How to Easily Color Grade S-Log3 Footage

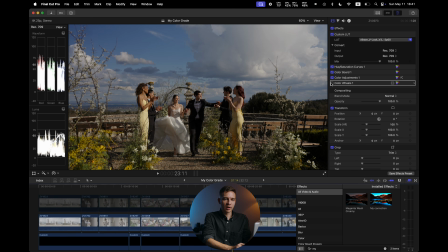(12:20)
And right here we have very slight corrections in terms of just brightness and white balance,
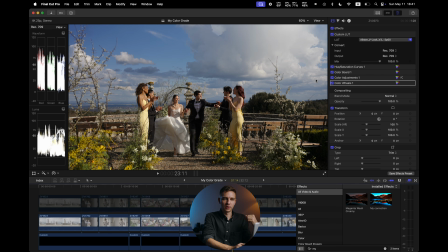(12:25)
then color adjustments for the warmth of the midtones, and then some contrast adjustments.
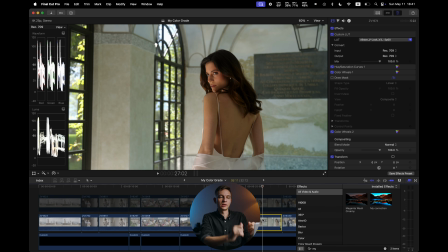(12:31)
This shot is pretty tough, and for this shot I'm using the draw mask.
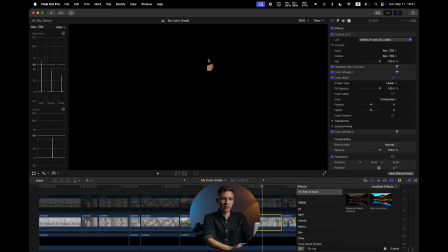(12:36)
So here I'm drawing the mask around her forehead. Then I go here, I pick vectorscope, and also I pick the show skin indicator, and I'm trying to place her skin, the forehead itself, more or less on the skin indicator.
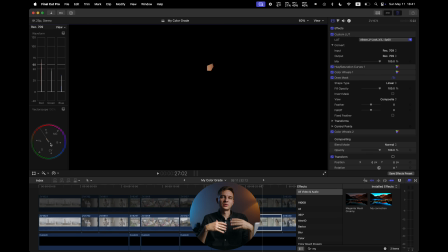(12:51)
Keep in mind that it's a relative line, so it's not always working for all types of skins and different lighting scenarios. So it's more or less just a reference, let me say.
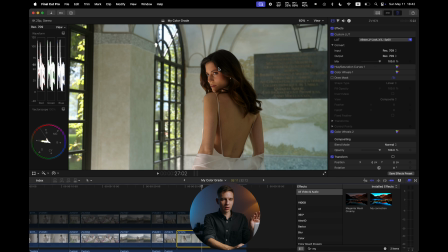(13:01)
And when I disable the mask, you can see that right here we have a very nice color of the skin, but right here we have a reflection from the swimming pool, which is right there. And we also have the light being reflected from the floor itself. It has like a sandy color of the floor, and that is why we have a pretty tough lighting scenario. But still her skin looks more or less fine.
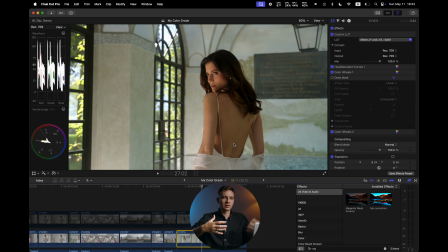(13:21)
This part is slightly greener, and it's okay to me because in different shots I'm showing that we are in the swimming pool and it looks bluish, greenish, so on.
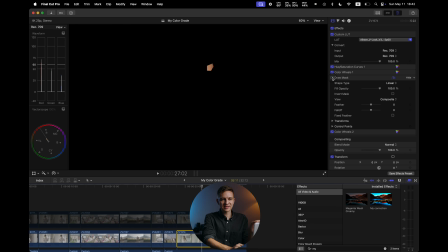(13:30)
So for this particular task, a mask and the vectorscope is a very nice touch.
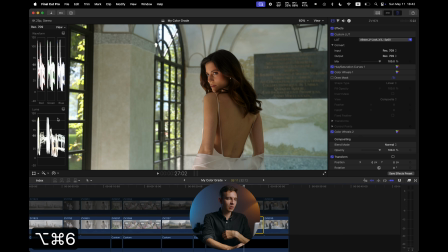(13:36)
So let me get back to my corrections and my scopes. And also guys, here you can see that we have an overexposed area, but if we disable all the effects, you can still see some details right here.
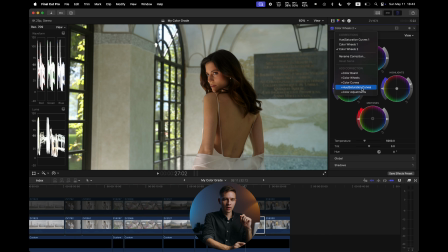(13:49)
So for this particular portion, we can use the color curves, and I can pull down it from right here.
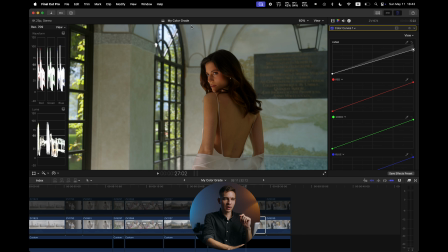(13:57)
So you can see that we retain the details from our highlights from the windows, like so. And then we have slightly darker skin than I would like it to be.
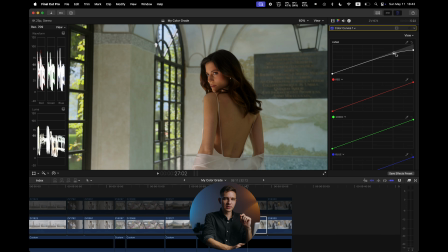(14:08)
So I can simply re-raise this part and do some kind of a curve right here. So let's do like so and like so. So here it is before. We have a blown out window, and after we have some color in it. We have color information.
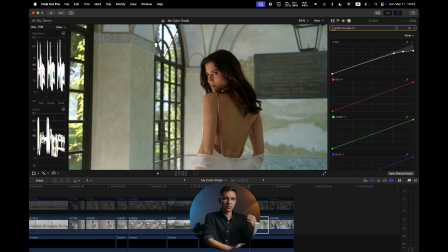(14:24)
It is slightly bluer. And we still retain pretty good brightness on the face, so we did work only with the highest part of the highlights,
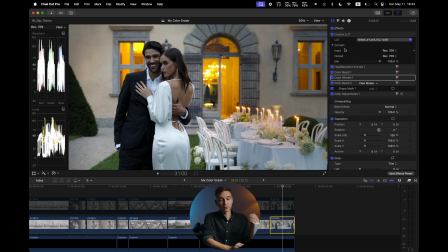(14:32)
which is important to me And the final shot for today, it was shot after the sunset.
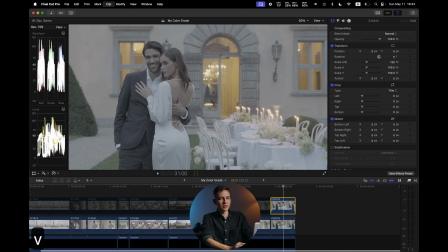(14:36)
So as you can tell, it has pretty bluish colors. So here it is without the correction, here it is with the correction.
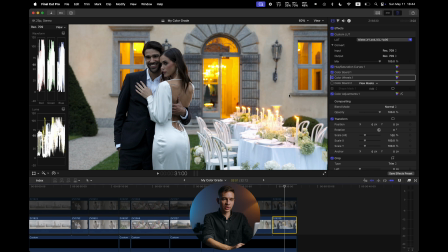(14:42)
Here I have applied a color board, which is a vignette. So as you can tell, I did raise the exposure a lot,
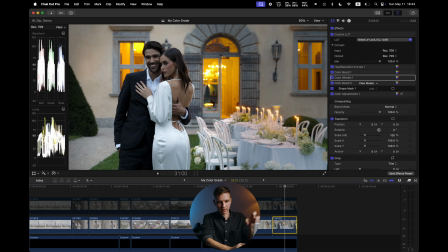(14:49)
and this color board was a vignette to basically get back the information from here and to focus our attention on the guys. So here it is, as you can tell, the mask. And then we have the color wheels with pretty extreme change of white balance. As you can tell here, we have a very, very strong change of the white balance,
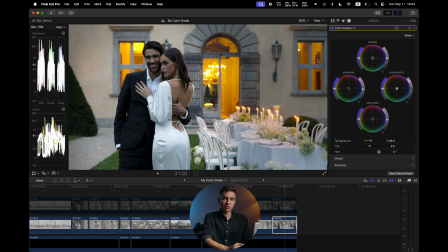(15:07)
but I still do retain the cooler look to this image because it was after, it was almost dark outdoors. It's 12,800 ISO on Sony ZV-E1. And all in all, this image does look okay to my eye because I don't think it is necessary
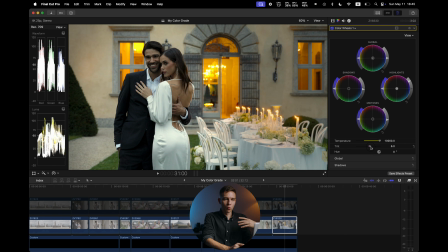(15:23)
to try to make it look kind of white and super, you know, unrealistic like it was shot during the daytime. It doesn't look real if we do like so. So as I said, I do prefer to keep the images real, true to life, and in this case it was necessary to me to keep the cooler colors.
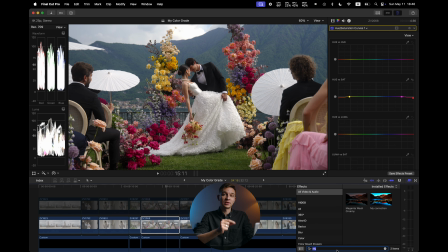(15:43)
And also, guys, I wanted to show you a pretty cool plugin for Final Cut. It's made by Retouch4Me, you know, dodge and burn plugin for Photoshop and for Lightroom, but they also make some plugins for video editing and LUTs, and it's called Color Match.
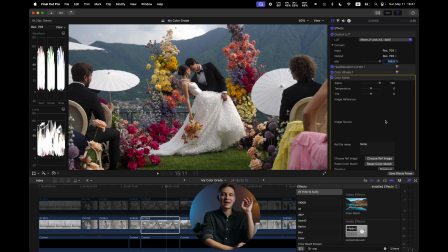(15:57)
So if we apply this one, we can basically pick any image and make it look like a movie, for example.
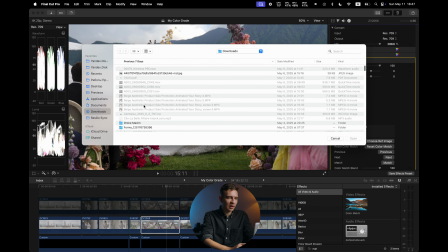(16:04)
So let me choose a reference image, and here we have some different ones, for example, from Dusk Till Dawn.
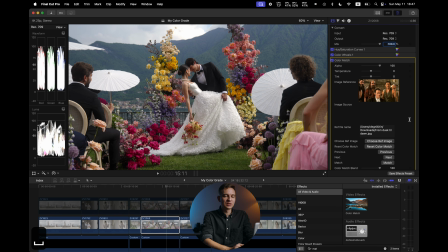(16:11)
This one. I love Tarantino movies. So when we apply this one, it'll apply a correction.
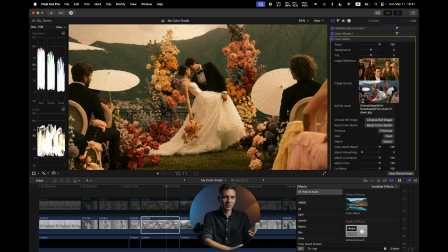(16:18)
It'll try to make it look as similar as possible to that movie, and instantly it does look like this movie. And we have a lot of different controls.